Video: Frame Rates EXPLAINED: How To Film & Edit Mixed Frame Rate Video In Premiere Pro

Hey guys, my name is Matt Johnson, and today I want to share with you how I shoot and edit video footage that is mixed frame rates. A lot of you have noticed in my wedding films and my drone videos that I shoot at a variety of frame rates, sometimes at 24 frames per second, sometimes 30 FPS, 60 FPS, even 120 FPS. And a lot of you have been asking me two questions. First, why do you shoot so many frame rates? And second, how do you edit all of those frame rates together in Adobe Premiere and make them look good? Well, today I'm excited to say that I'm gonna be sharing both of those answers with you. So let's open up Adobe Premiere.
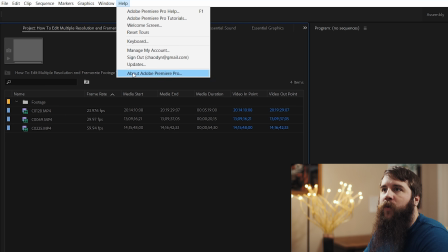All right, welcome to Adobe Premiere Pro CC 2018. I'm gonna go up here to Help, About, and you can see that I'm on version 12.0.0.
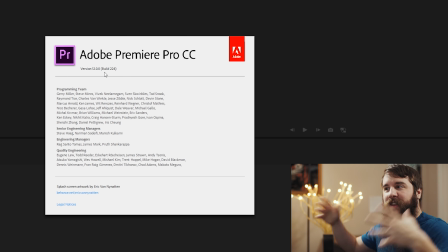If you are on a different version, it should not matter because these settings and things I'm gonna be walking through apply to pretty much all the versions of Premiere that I've ever used.
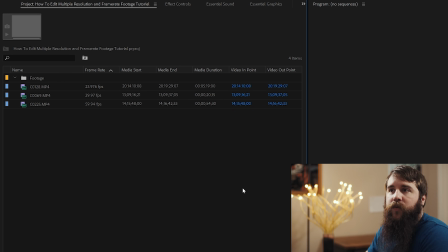So don't stress about that. Now let's look over here in the project window, and as you can see, I have imported three video clips. One is at 23.976 frames per second, the other one is at 29.97 frames per second, and the last is at 59.94 frames per second.
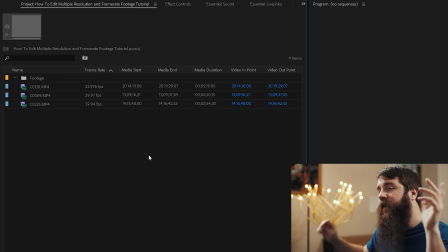So 24, 30, and 60 FPS, if we're rounding up here like everybody does. Now I am a wedding filmmaker, and I shoot at a variety of frame rates throughout the wedding day.
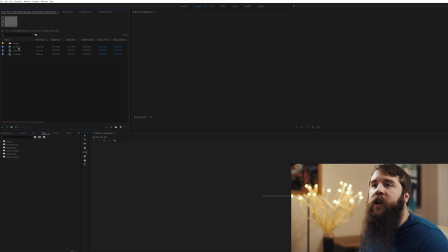And as a rule, if I am filming anything that has audio in it, such as a groom reading a letter here,
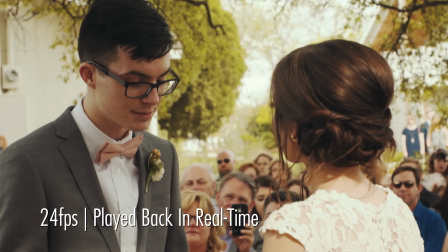for example, or a wedding ceremony, or wedding toast, anything that has audio,
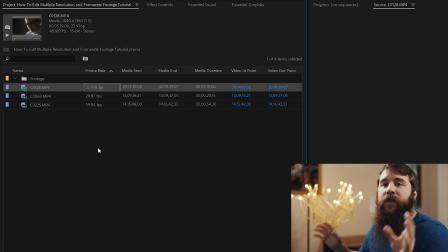I want to shoot it at 24 frames per second because that matches up with the frame rate of my timeline, which we will discuss in just a moment.
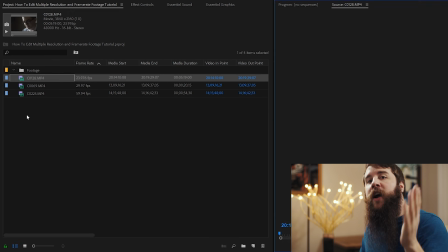Now, if I'm shooting anything that does not require audio to be synchronized to the video,
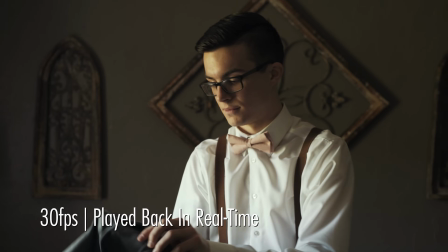such as groom prep here, for example, I want to shoot that at 30 frames per second.
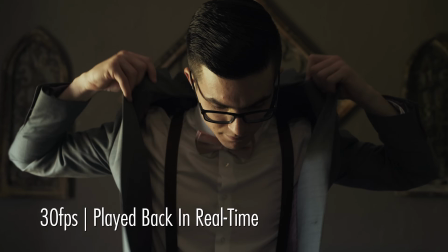And I have two reasons for doing that. The first is that whenever you slow down 30 frames per second footage to 24 frames per second, it makes it look all dreamy and magical.
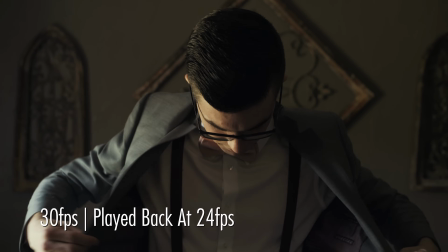The other reason that's also more important than that is that it also takes out any of the bumps and shakes and me getting my camera caught in my beard, which has happened before.
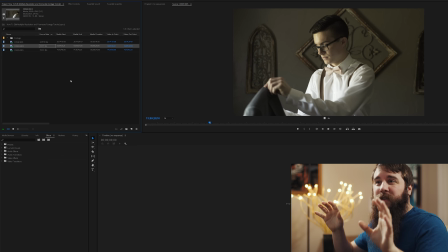By shooting at 30 frames per second, it makes things just a little bit smoother once you slow it down, and I'm a big fan of that.
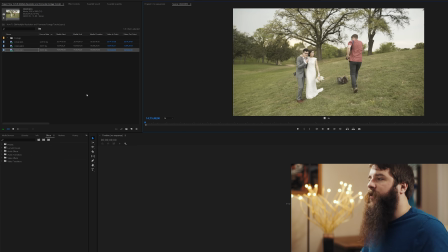I need all the help that I can get in that area. Lastly, we have 60 frames per second footage here, which as you can see, this is the bride and groom together.
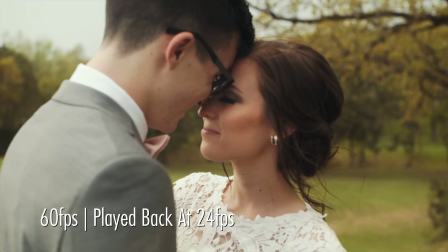And the reason that I want to shoot that at 60 frames per second is because it's a very big emotional moment and I want to drag that out as long as possible.
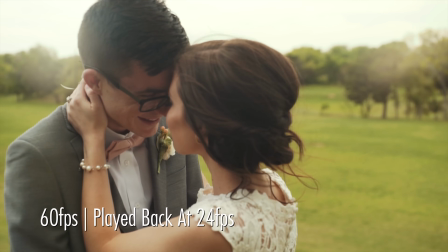So if they're staring at each other's eyes, I want them to stare at each other for a long time.
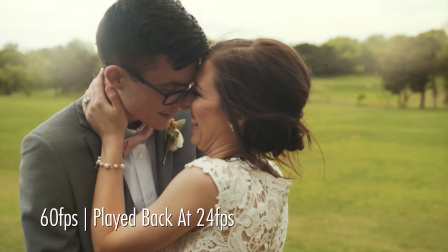And by shooting at 60 frames per second and being able to slow that down to 24 frames per second, it is going to make that stare long and it's going to look really, really pretty.
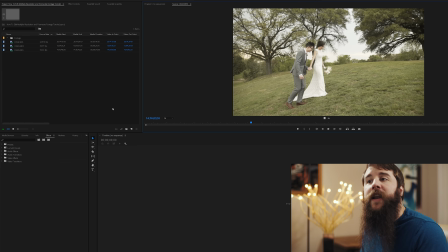Now that I've explained all that, it is now time for us to create a new timeline so we can edit these video clips.
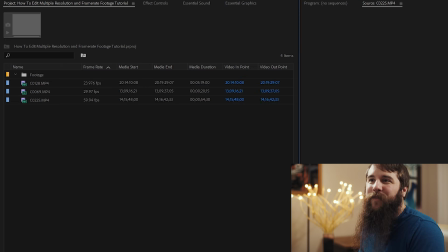But we have an issue because if I scroll over here, you're going to see under video info that these first two clips are 3840 by 2160, 4K resolution. But this last clip is 1920 by 1080, 1080p. How are we going to create a sequence that works with both of these?
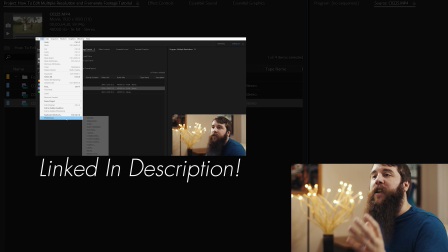Well, I have good news for you because I have created a video that covers how to edit videos that are multiple resolutions in one timeline.
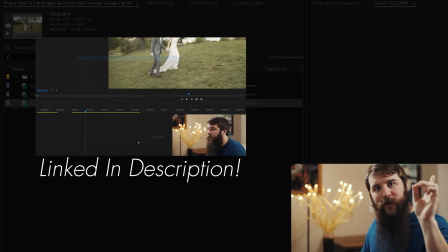So I would highly recommend watching that. I will link to it up here in the corner and down in the description.
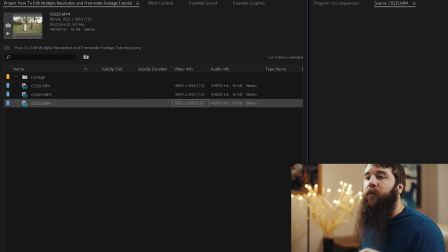But for the sake of brevity here in this tutorial, so I don't have to go through all that. All I'm going to do is I'm going to create a new sequence and I'm going to upscale my 1080p clips to 4K.
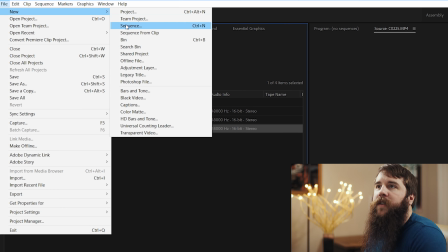Now let's make a timeline. I'm going to go up here to File, New Sequence, and that is going to open up the New Sequence dialog box,
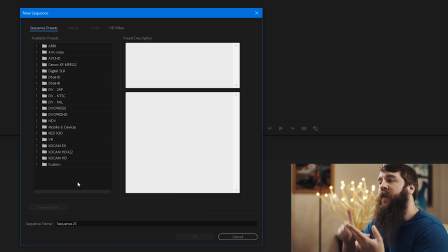which is where we're going to tell Premiere the video frame rate and resolution that we want to be editing and exporting our video at. In this case, we're going to want to go to one of the sequence presets and we're going to select Red R3D. Even though I did not shoot this video on a Red, I shot it on an A7S II, that does not matter. What matters is that in these presets, there are settings that match up perfectly with the settings of the video that I shot.
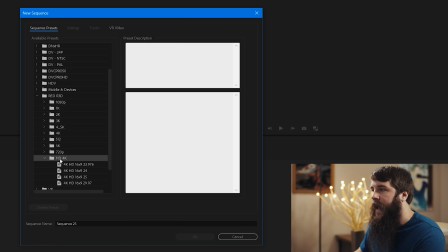So we're going to click the little drop down here for Red R3D, and we're going to go down to HD 4K, and we're going to select 4K HD 16:9 23.976. Now this is the sequence that I'm going to be editing with, and I want you to pay attention to the frame rate here, 23.976 frames per second. Anytime that I shoot any video that has audio that I need to sync up with the lips of the person speaking, then I want to be shooting at 23.976 frames per second because I will not be making this footage slow motion.